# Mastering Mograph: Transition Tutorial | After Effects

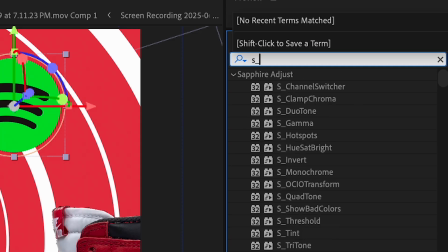4:13 And then I'm going to add some S_tint on this Spotify logo.
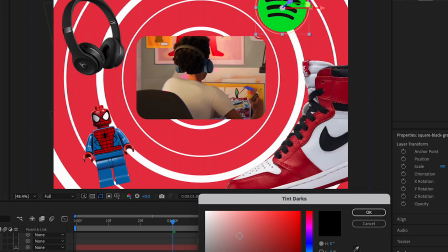4:18 I want it to be red and yellow, so I'm gonna change this to red, and then it should look like that.
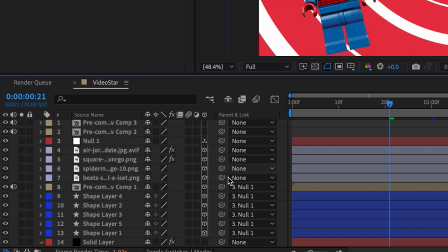4:23 And now once our little PNGs are set up, what we can do is add them to the null layer. Boom, just like that. And then if we scale it in and out, it should be linked.
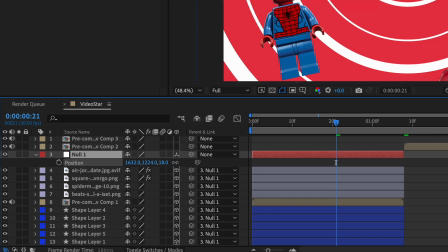4:33 But instead of messing with the scale, we're gonna mess with position, because that's what gives it that true depth.
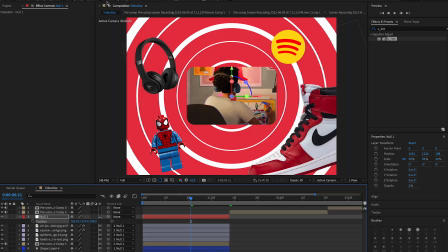4:39 I'm actually gonna add some like text to this because it's a little too bland.
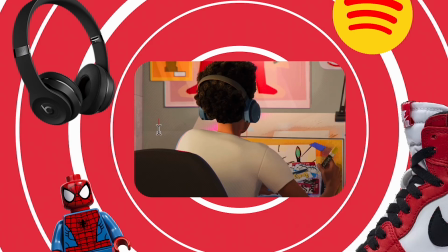4:42 So I'm going to put my editing name just so you guys can't steal this.
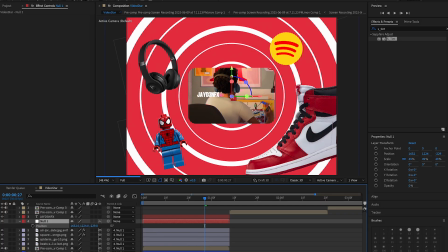4:48 And I'm actually gonna change the position of the null layer so then I can get closer to everything.
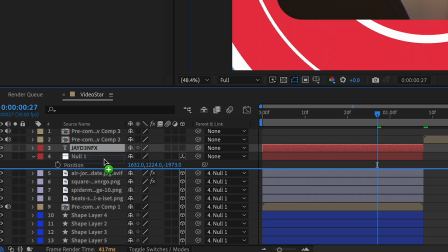4:52 And then what I'm gonna do is move this text below the null real quick. I'm gonna make it 3D, and then I'm gonna scale this up.
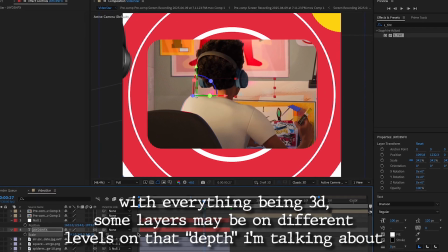4:59 But I have to also move the positioning because as you can see, it hid under these other layers. until it appears.
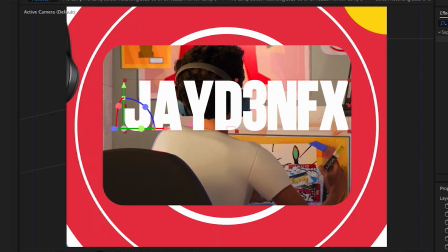5:06 Come on, layer. Let's go. Oh, it was really back there. But then I'm going to scale this down.
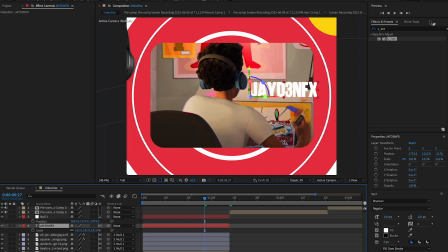5:10 It's going to be on that side. And then I'm going to add a new solid.
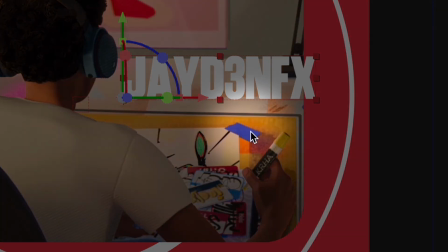5:16 And this color is going to be this like blue purple color. I'm going to do the rectangle tool.
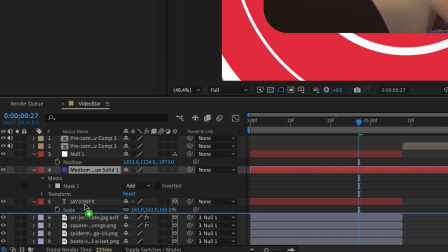5:22 And then I'm going to put this underneath the text. And then I'm going to position this upwards.
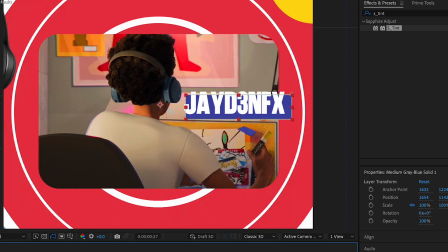5:26 And I kind of like it like this, low-key. So I'm going to keep it like that. And then what I'm going to do is chop this off.
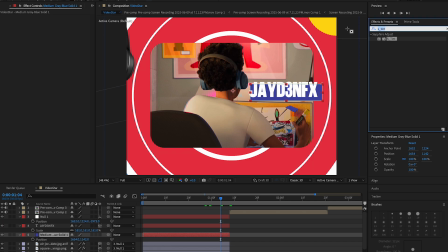5:32 And then I'm going to have it like kind of reveal itself. So I'm going to search for linear wipe.
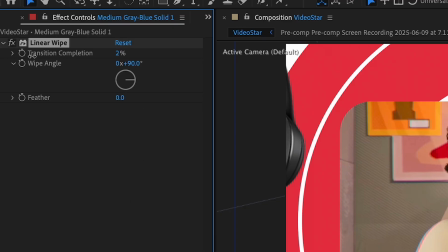5:39 I'm going to change the transition completion from 100 to 0. So it's going to go from 100. So press the stopwatch.
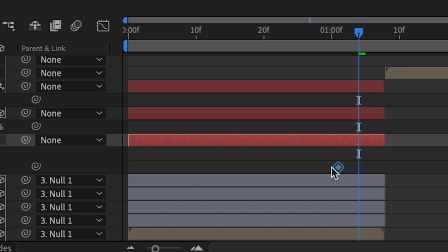5:46 Press E on your keyboard to show up all your keyframes. I'm going to move this out. And then I'm going to change this to 0.
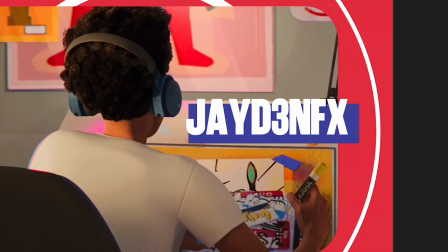5:51 And then it should like wipe on there. Perfect. And then if you want, you can like move these however you want, but I'm gonna easy ease these.
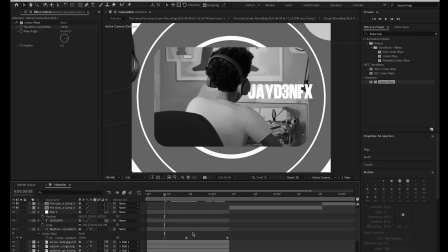5:59 And then it should look something like this. Oh, this is so fast. Hold up. I'm gonna put this further down, period.
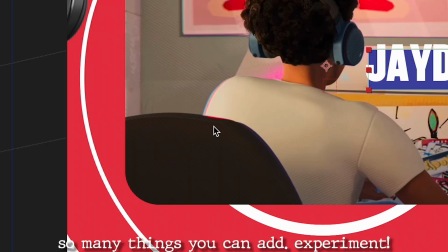6:06 And then what I'm gonna do is add like something right here just to fill in the space. I'm probably gonna add like a star.
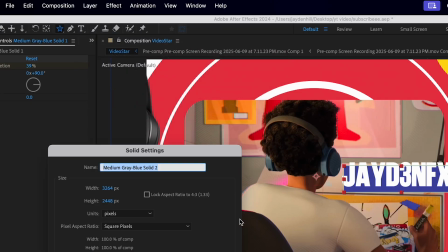6:13 So I'm gonna press layer, new solid, and then I'm gonna do this color orange.
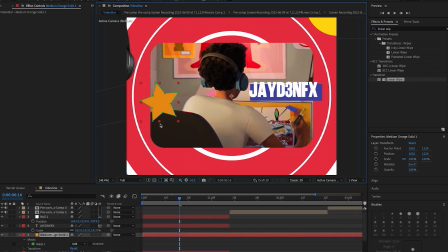6:18 I'm just like matching the colors that's in the video. And then I'm going to move it right here, and then I'm going to chop this off, and I want it to rotate, so I'm going to press R, click the stopwatch, go forward a few frames,
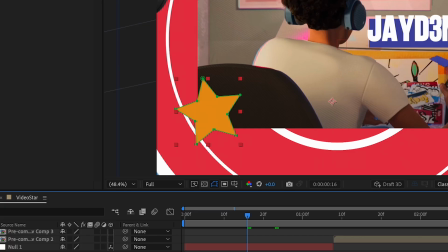6:31 and then before I rotate it, I need to change the anchor point. I'm going to right click it, press transform,
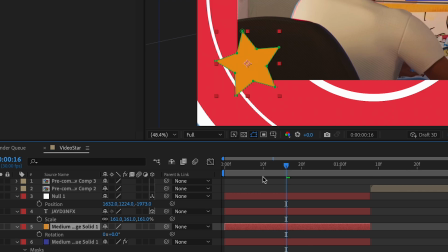6:38 and center anchor point and layer content, and then I can rotate it however I need to.
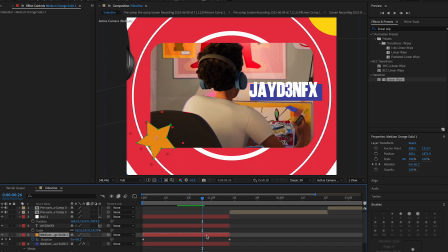6:44 I'm just going to space out these keyframes, and then I can also like add a star over here if I like duplicate it or whatever. But I'm going to put it like underneath this layer. I'm going to change the scale, and then I'm going to rotate it.
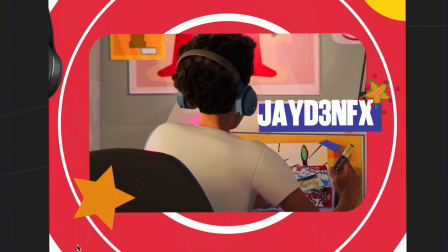6:59 And you know, it's all about like messing around with the shapes and stuff. So it's really up to you, whatever you need to do, whatever.
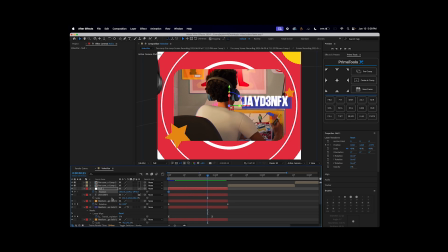7:05 Yeah. Now, once you like add all your elements, before we position it, actually, we need to connect this, this, and this to the null.
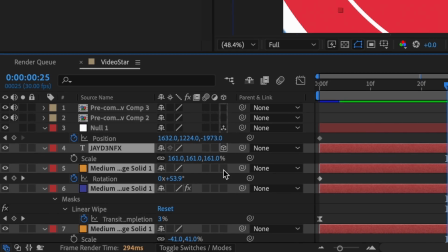7:14 So everything that you just added, make sure it's connected to the null. And make sure it's 3D.
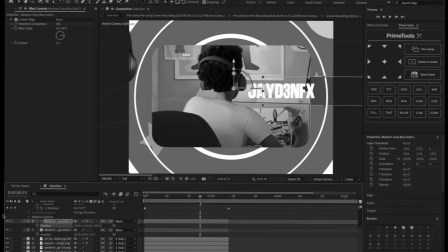7:20 And then you may have to change the position again. I know it's really, really, really, really annoying.
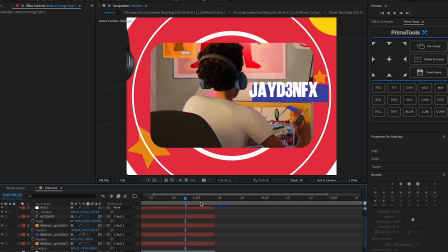7:25 But yes. But just like that, we fixed it. Kind of like it like this. Now I'm going to use position to scale this out.
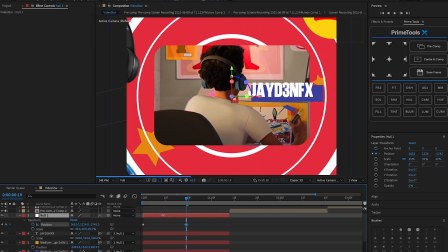7:32 And I'm just going to move this back. And everything should still be like linked together.
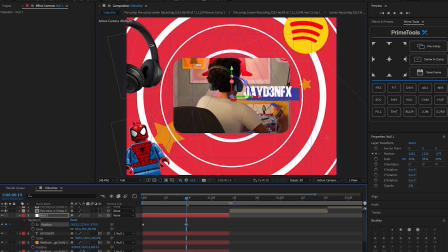7:37 And then we just like want to reveal everything. And then it should look something like this. Highlight all these.
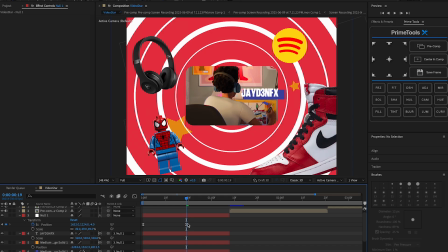7:42 Easy ease these. Move this keyframe forward.
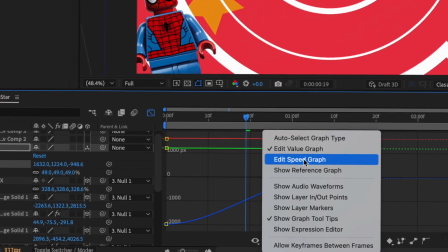7:45 And then we're just going to do a quick little speed graph or whatever graph we want to use, but I'm doing speed, and I'm going to do a graph like that.
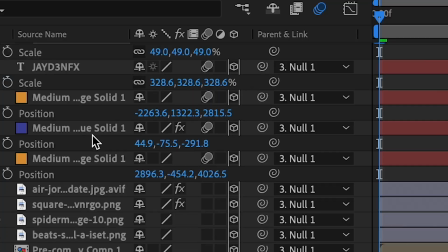7:53 Perfect. And then we can add motion blur to all these layers because motion blur is the best.
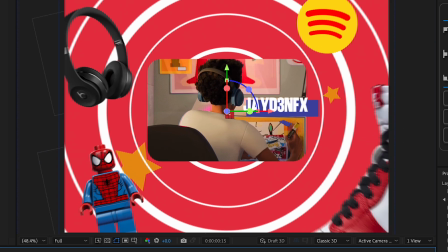7:59 I just like adding it because you know me. I also forgot to mention, if you want these like little elements to move around and to rotate,
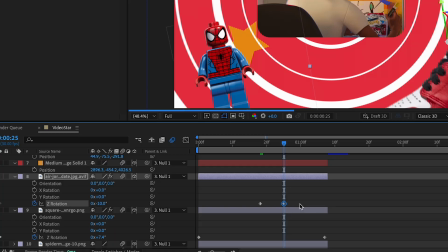8:07 you can also rotate those, but whatever patience you have, you know, just do it. This will just add movement to your edits because nobody wants a stiff edit.
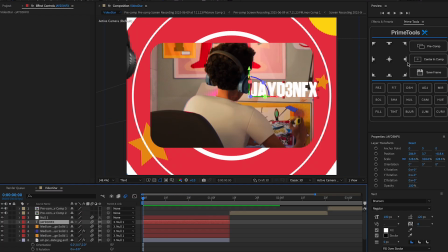8:16 Okay. You can also add a text effect to this text.